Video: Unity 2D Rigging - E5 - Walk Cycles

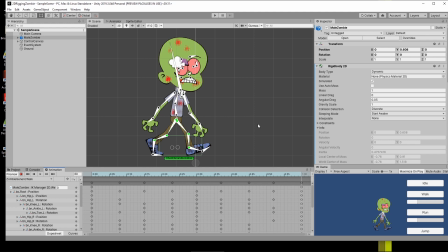We've got two legs moving forward, and we've got ourselves a walk cycle. Awesome. Let's take a look at it. So if I hit play right now, boom, there we go. We can see this playing at its normal, natural speed. All right, and there's my walk. I haven't added any kind of overlapping action other than what I've built into the keyframes themselves.
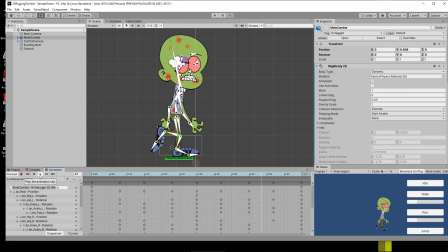I haven't offset any of these keys. I have everything broken up into just the absolute keyframes that are required to make this walk. And you can see I've got myself a very generic walk. All right, this is probably not how a zombie is going to walk unless he's going to work or something like that, but that's exactly what we've got here.
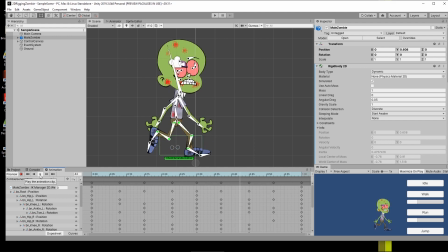Let's talk really quickly about how I did the animation. So let me just stop this from playing for a second and talk about things that you're going to have to consider in order to be able to do this animation properly. So I've broken it up into even spacing. That's given me a very even paced walk. When I actually went through and I built each of these poses,
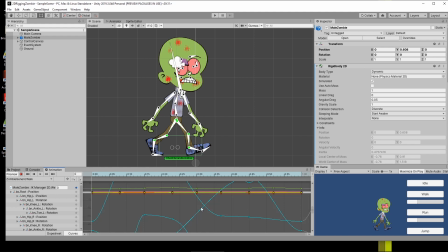all I really did is I went into my curves afterwards and I made sure that my curves were all nice and smooth. That's all I did. I smoothed them out. There's no sudden jarring changes here in the animation. Everything is kind of flowing from one to the other. I also made sure that my endpoints, this is where you're going to have a problem.
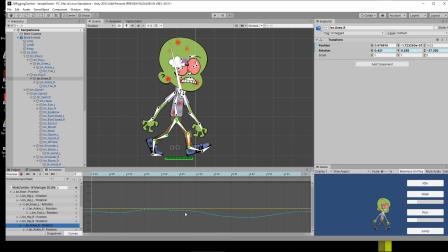Let's just grab one of these here. If I just take my, let's say my knee rotation. This is where you're going to have a problem here. Let me just take a look. I'm going to open this up, my knee rotation. Let's take a look at the Z right here. If we take a look at the end positions, that's what we're going to have to really be concerned about. This is where things go weird.
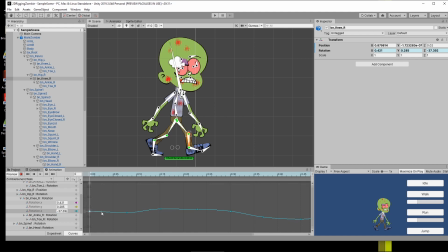If I zoom in really close here, if I grab this and we take a look at the splines, these will come in flat and they might not match. What you're going to want to make sure is that the first frame and the last frame of your animation flow into each other.
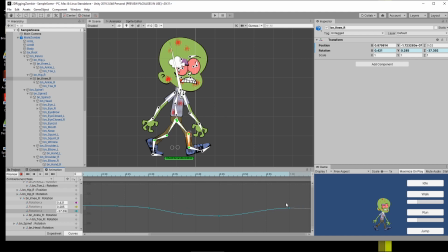All right, so that means that the curve should be continuous across this entire thing. The problem that you're going to have is in some cases these might flatten out. In this particular case, it's not so bad, but in some cases these will flatten out and it'll kind of go through a spot where the animation slows in and then slows out of it,
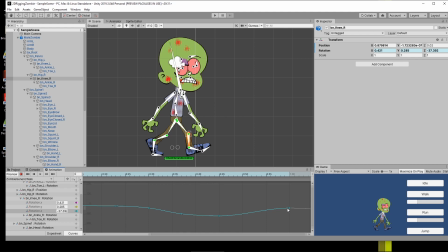and you might not want that. You might want a continuous flow through this particular location. That's it. That's all you're really going to have to consider as you are doing your animation. Okay, now what I want to do is take a look at the generic walk in the play form over here,
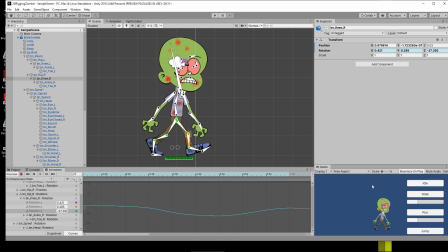and I've got it set up so we can kind of scrub back and forth between a generic walk and a character walk.
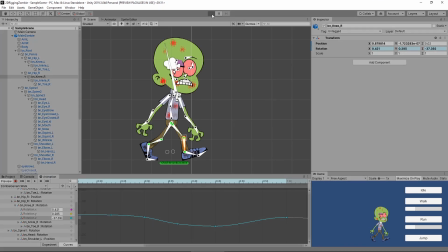Okay, I'm just gonna hit play here. I've already got it on maximize on play, so I'll hit play, And we will take a look at, well, this is my idol.
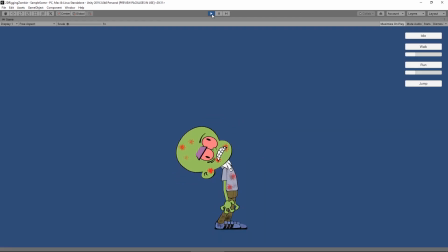First of all, we saw this the last time. Here's the idol. The character is going to switch back and forth with the idol. We'll just let them swap back again here. Just so you guys can see how it swaps back and forth and how everything's kind of blending together nice. Switch for me, character, switch. Switch, please.
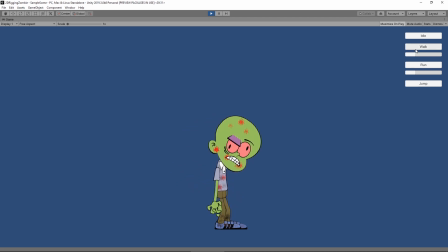All right, he's not going to switch right now. So, right over here, I've got a bunch of different buttons. There he goes. We've got a bunch of different buttons set up, and I've got it set up so we can take a look at the walk. If I hit the walk right now, the character will start into the normal, generic walk cycle, and this is what it looks like playing.
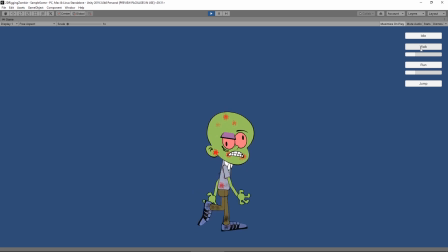And like I said, there's no offset of keys or anything here. It's just literally playing through those keyframes that I showed you before. I've got a little scrub bar down here as well so that we can kind of see what I could do as far as a character walk is concerned.
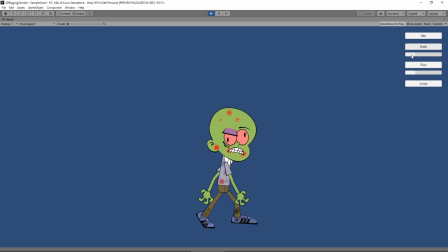Because this is not how a zombie's going to walk, right? This guy is just going someplace. Maybe he's getting up to go to the bathroom or something. He's got somewhere to go and he's determined, all right? That's not how a zombie's going to work. So instead what I've done is I've created this character walk.
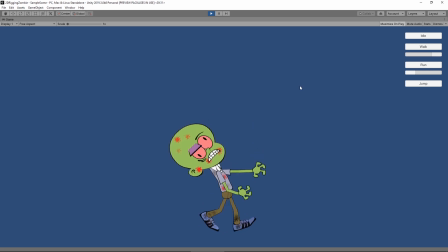You can see that it's very similar in nature. I still have the same similar type poses. It's a little bit of pop in this little foot down here. That's how it goes, I guess. I did this quick. But this is a character walk. Now, this thing here, I've still got the same poses. I still have my down pose, my up pose, my passing pose. It's all still here.
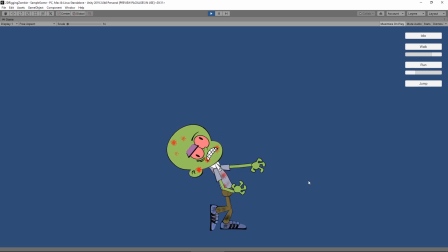All my poses are still here. But I've adjusted it to match how I think this character would work. All right? I've got the one arm forward, so it's not swinging back, really. I've got the character leaning backwards, so he's not really looking where he's going. You know, brains. He's one of those kind of zombies.